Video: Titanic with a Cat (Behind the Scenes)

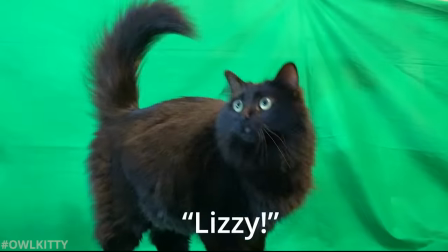Lazy!
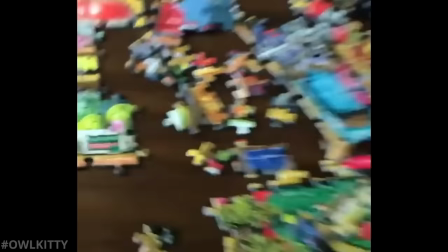Making an Owl Kitty video can feel like assembling a puzzle, in that the first step is laying out all the pieces and see what we're working with.
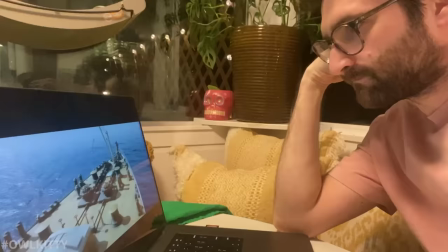So before doing anything, the first step is to watch the movie over and over and over again,
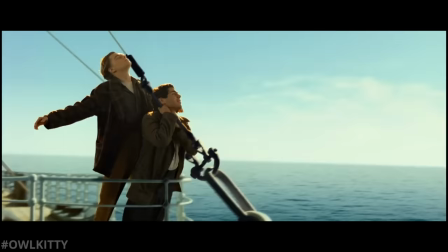and select all the shots that I feel need to go into this parody.
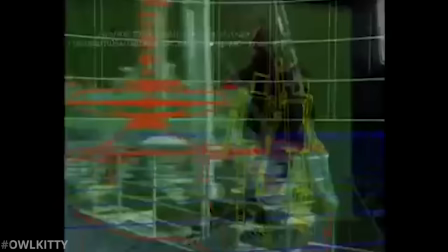By the way, re-watching Titanic gave me newfound appreciation for all the visual effects that went into it.
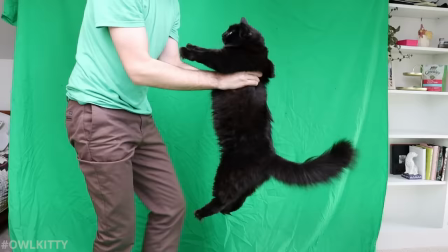Truly remarkable work for the time. So just like the last behind the scenes, I'm going to take you through every shot and show you how it all came together in edit.
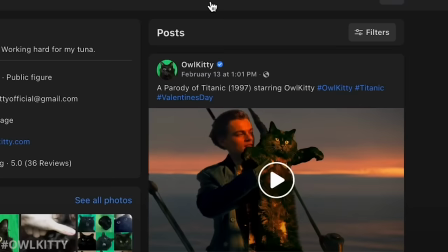Okay, right off the gate, this first shot is actually one of the most complicated ones. I knew I wanted to jump right into the video, and what better way to do it than with this line.
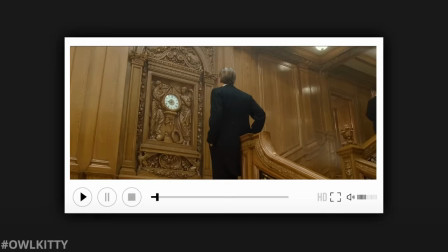So you want to go to a real party?
Which I think really sets the tone.
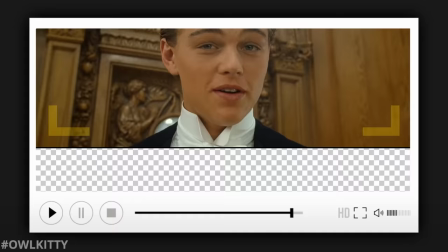But those of you who are really familiar with the movie will know that the shot actually goes into a pretty tight close-up, leaving no room for Lizzie to appear in his arms.
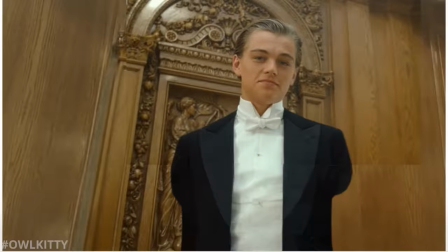So before even bringing in Lizzie, I've had to extend the background, give him a torso,
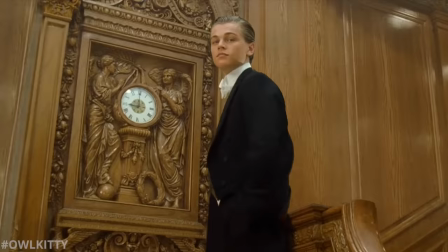but also, and that's the crazy thing, I've had to shift his whole face so that he says the line sooner than he did in the actual movie.
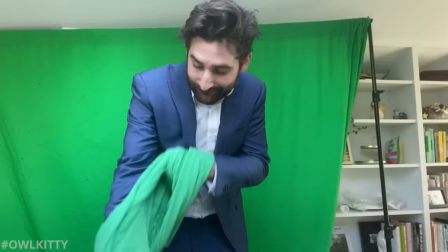Okay, now we're actually finally ready to bring in Lizzie. And before I begin, I do want to mention something quickly.
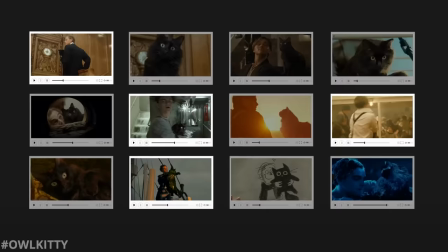All the shots where I have to hold Lizzie in my arms are actually pretty complicated,
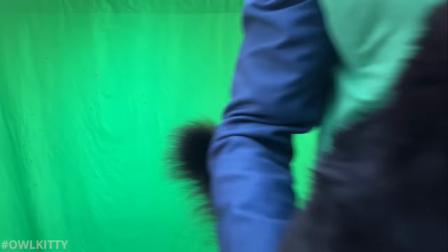and unfortunately, this video has a lot in them, so bear with me, it's gonna get technical.
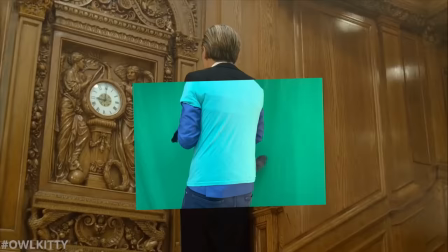In this first one, I'm holding Lizzie, but I also have to rotate at the same speed as Leo so that I could then track and pin my shoulders to his.
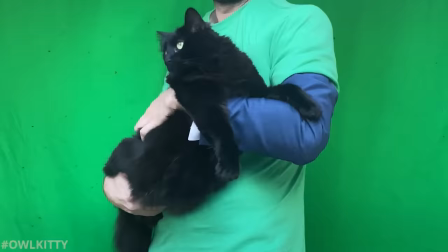So ultimately, I ended up picking this take, but it could also have been this, this, or this.
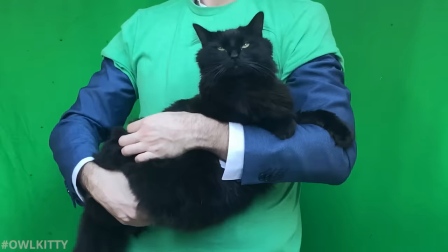All of them are decent takes, I just thought that this one was cute. Okay, this next one is very straightforward.
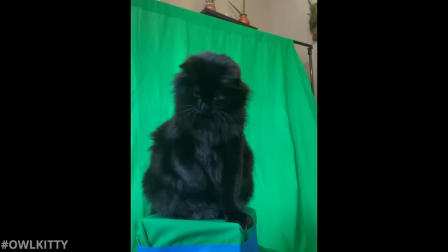Leo looks one way, Lizzie looks back at him, and to get that really adorable face, all All I did was play with her for a little bit.
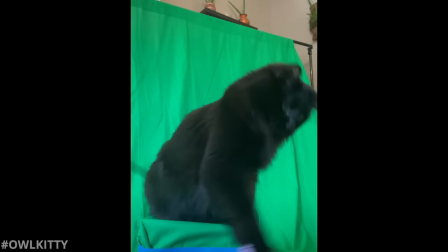In this case with a mouse on a stick. That easy.
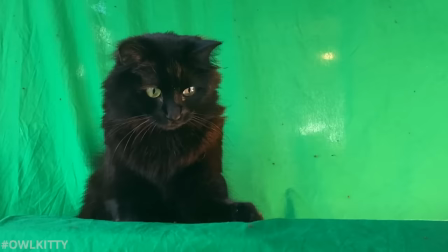Okay, this next one took significantly more time. And there's a version that I made using this take, but it wasn't quite as cute.
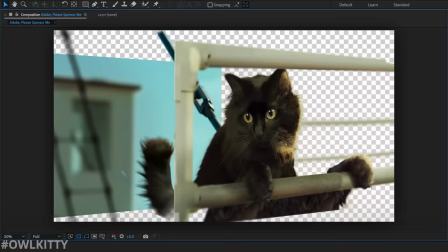However, I really liked this one because she had big eyes. So in order to make it work, I ended up having to repaint all the different elements in Photoshop, including her little paws.
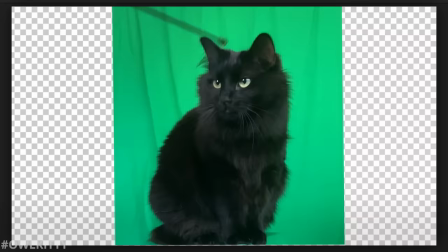And then I created a 3D camera in After Effects. But in reality, this is how the shot actually looked.
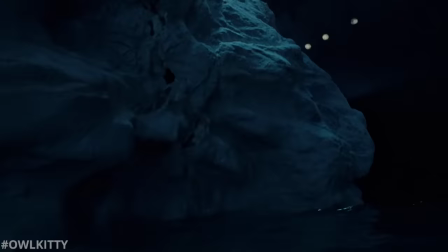Cutie.
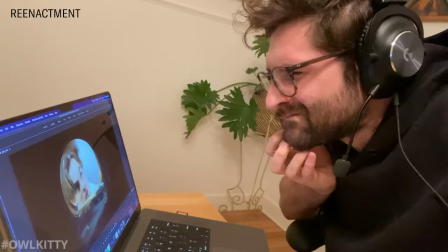Okay, this shot was super important to me. And like a joke, it's all about anticipation and good timing. So once I've blocked it all out, I had to really figure out how to make it work visually.
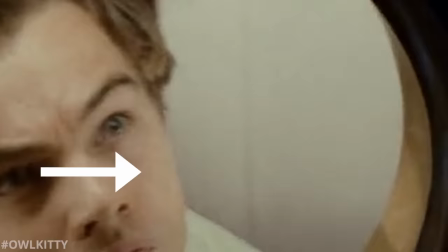And that one had a ton of tiny details, like Lizzie's reflection in the water, the fog and scratches on the glass, and even the shadow on Leo's face.
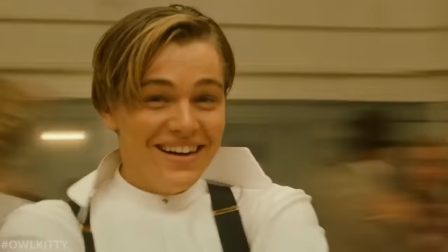Adobe, please sponsor me. Okay, all right, here we are.
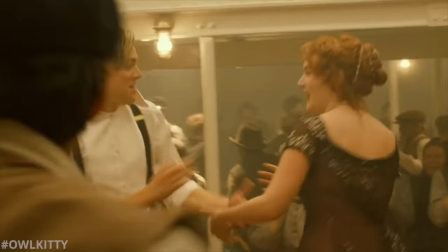So this shot was one of the most talked about one in the comments, and it quickly became one of my favorites.
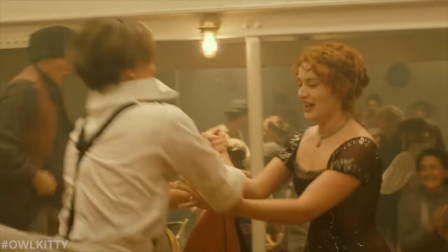So let me try to break it down as best I can. So the first step requires a bunch of rotoscoping,
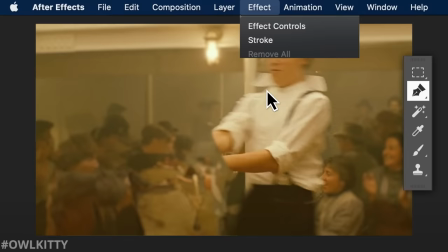which is tracing Kate Winslet's outline every single frame and using After Effects content-aware fill to fill in the background.
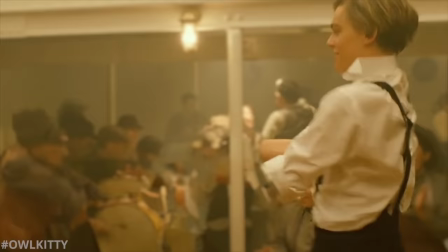Of course, if you look at it closely, it's a little bit clunky, but since it's so fast and will be out of focus, it's not that big a deal.
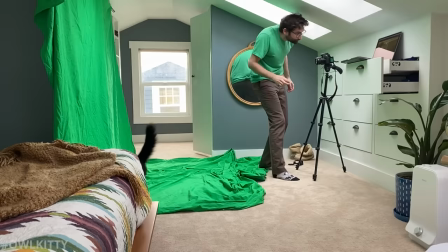All right, now comes the fun part. So just for you, I set up a camera in the corner of the room. And since I don't want to have to do more than one take, you can start to see me hit practice.
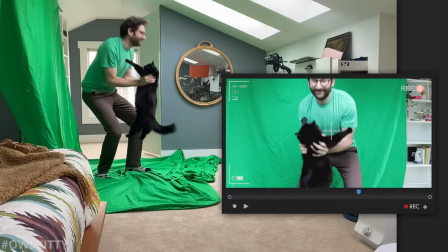Okay, for real this time. This is probably one of the silliest shots I've ever had to film. And I know that Lizzie doesn't love it, but great thing is, is we only had to do it once.
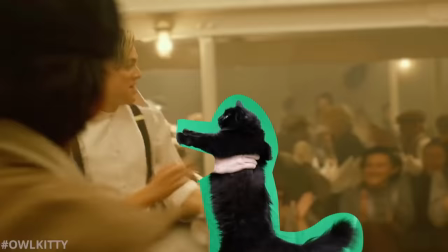And now that I have the spin, I just need to bring it back into the shot and match the rotation, just like that. Okay, so this next one's actually the one that everyone's talking about. And in reality, it's a lot simpler than you'd think.
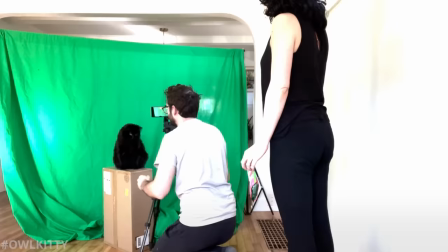So the entire time,
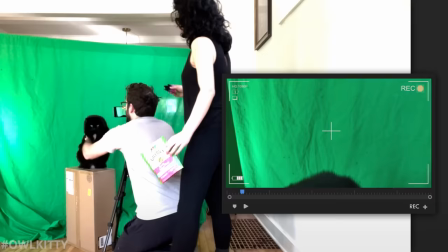Lizzie is just sitting on a box and all I have to do is lift her up slightly with my arms while Olivia gets her attention with a toy so that she looks into the camera.
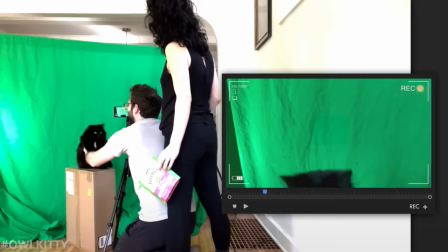All right, just like that.
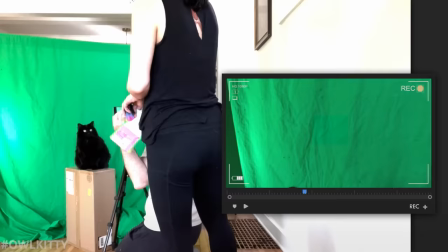So far, pretty simple. Now, part two. All we need her to do is open her mouth just at one time, even if it's quick.
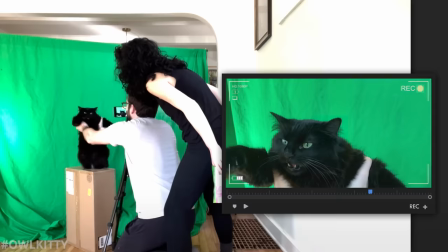That way we can attach it to the previous shot. And to do that, very simple, we just give her a treat.
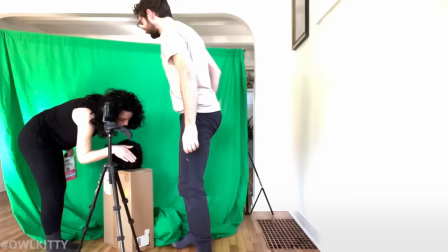But by the way, there's a lot of really good faces in there, especially slowed down. We'll probably use them in a different video.
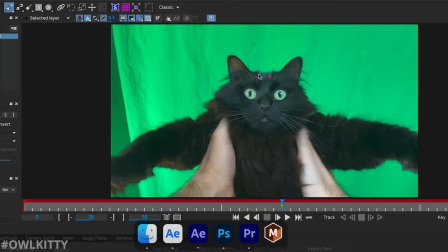All right, now that we have our shot, let's go into our editing software.
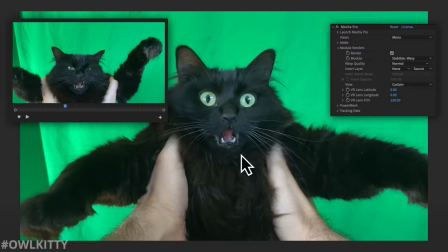Boris FX thank you for the free license of Mocha Pro and by tracking Lizzie's face I'm able to attach the mouth from the second take onto the first one
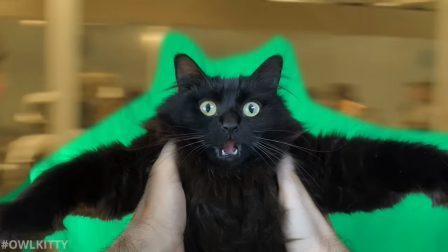Honestly when I first saw it I laughed that loud And the final step is bring it into our spinning background Add a little bit
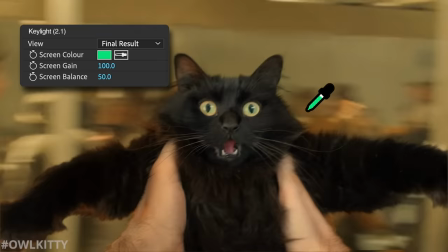of wiggle on the fur and last but not least Remove the green which reminds me this
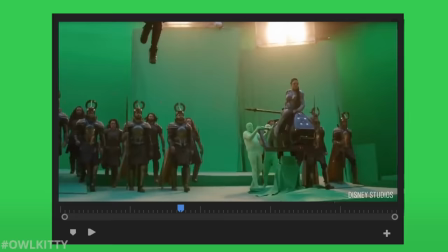video is brought to you by the color green green it's a nice color and it's great for special effects.
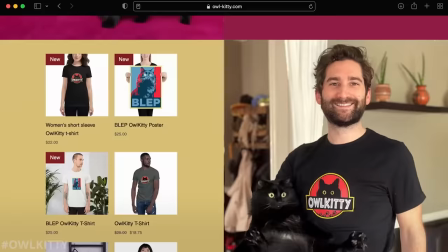That's right, we still don't have any sponsors, so if you'd like to support us, since we can't monetize our videos, thank you Céline Dion, please go on our site where you can find cool shirts and postcards, or just hit the tip button right here on YouTube. Thank you.
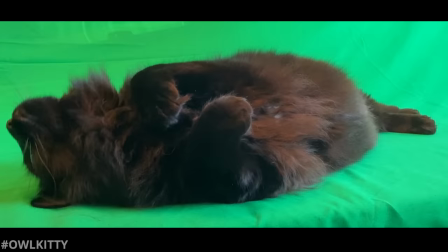Head down, eyes to me keep them on me, and try to stay still.
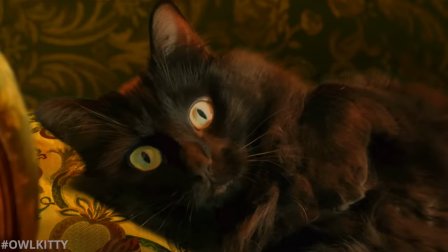Alright, I'm just messing around. In reality, I could not imagine doing a parody of Titanic without including this shot and the one after. They're the most famous, the most memorable, and in fact I did try to make that second one a few years ago with a moderate success.
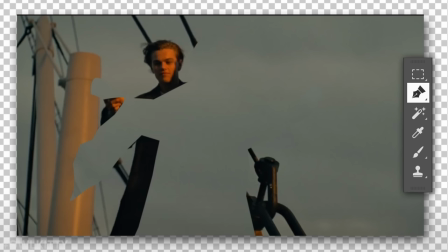What's particularly challenging about this shot is I could not simply just remove Kate Winslet from the shot without also losing half of Leo's body.
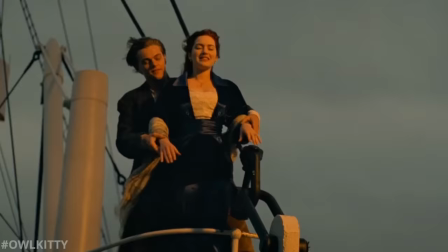So I put on my long coat and suspenders, and here's me awkwardly trying out the outfit just to see if it would work.
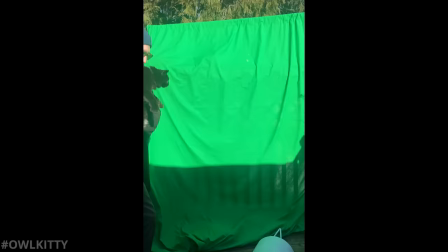But importantly, what I also needed was the sun and lots of it.
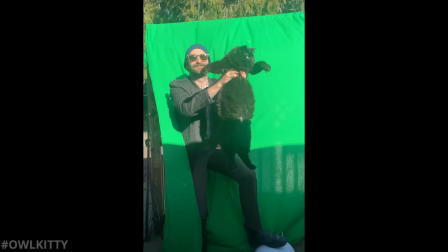And luckily, we've had an unseasonably nice and sunny winter here in Portland, Oregon.
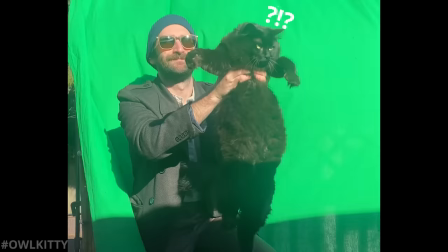But I knew I only had one take to get this one right before Lizzie would start to hate me.
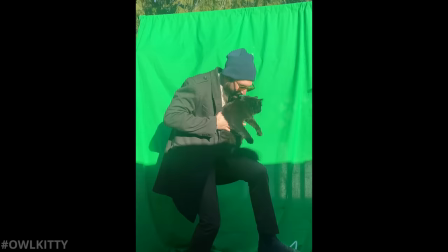Well, maybe two if I bribe her with a treat. That one actually turned out to be pretty good.
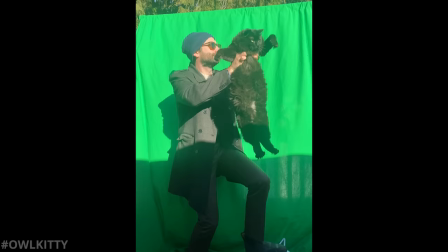Unfortunately, and I don't know it yet, but the way I'm standing isn't working. the angle is wrong and my coat isn't shaking the way it
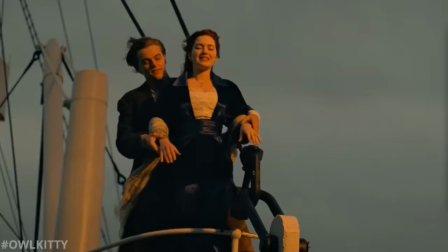needs to be so the next day I went back out for some reshoots if you look at the shadow you can see how I'm shaking my coat with
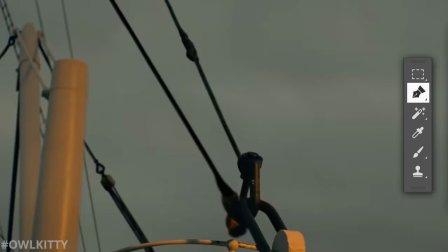my left arm okay now after deleting Jack and Rose from the shot all I have to do was bring this new body back into the edit
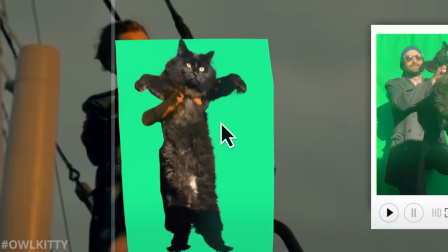and swap my head with Leo's et voila finally what I need to do was bring Lizzie back in from the previous shot and make sure to match
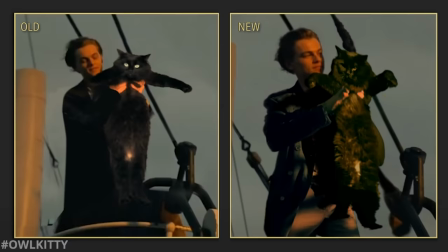the lighting and shadows on her fur. And hopefully, it turns out better than it did two years ago.
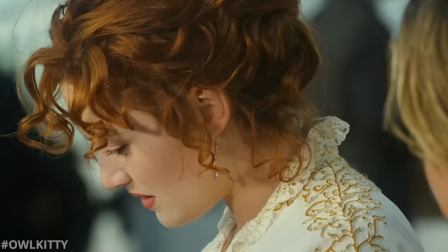And finally, I'm going to end it on the last shot, which is a really silly drawing that I made of Leo holding Lizzie.
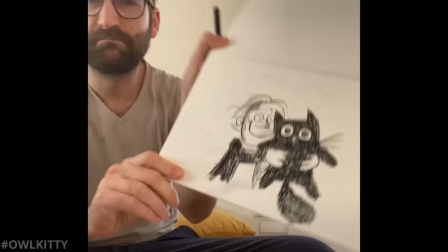And so here's the footage of me literally trying my best. And that, my friends, is four years of art school.
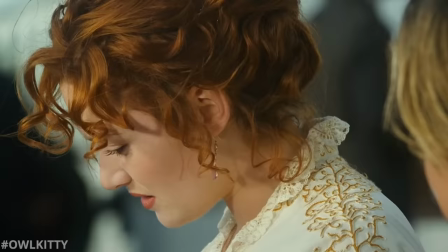Really paying off. And after I put it back in the scene, Kate Winslet made this face, which I thought I had to use because it really tells the whole story and brings it together.
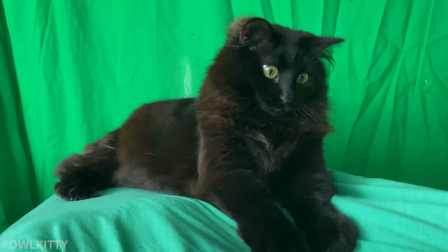And so I thought it was really funny to end it on this note.
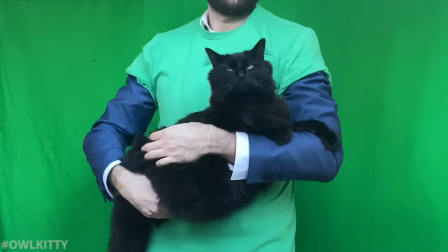And I want to end this behind the scene with a huge thank you to all our Patreons who truly make this work possible and have been since day one.
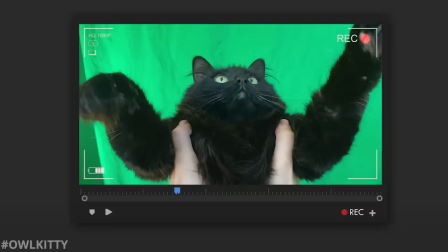We really couldn't do it without your support, so thank you. And for everyone else, please like and subscribe to our channel.
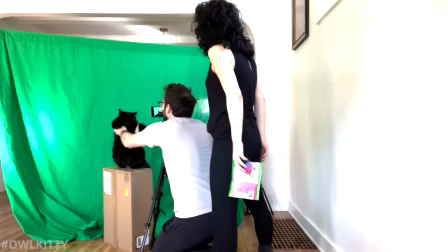That way you'll be the first ones to know when the next video drops. Merci à tous!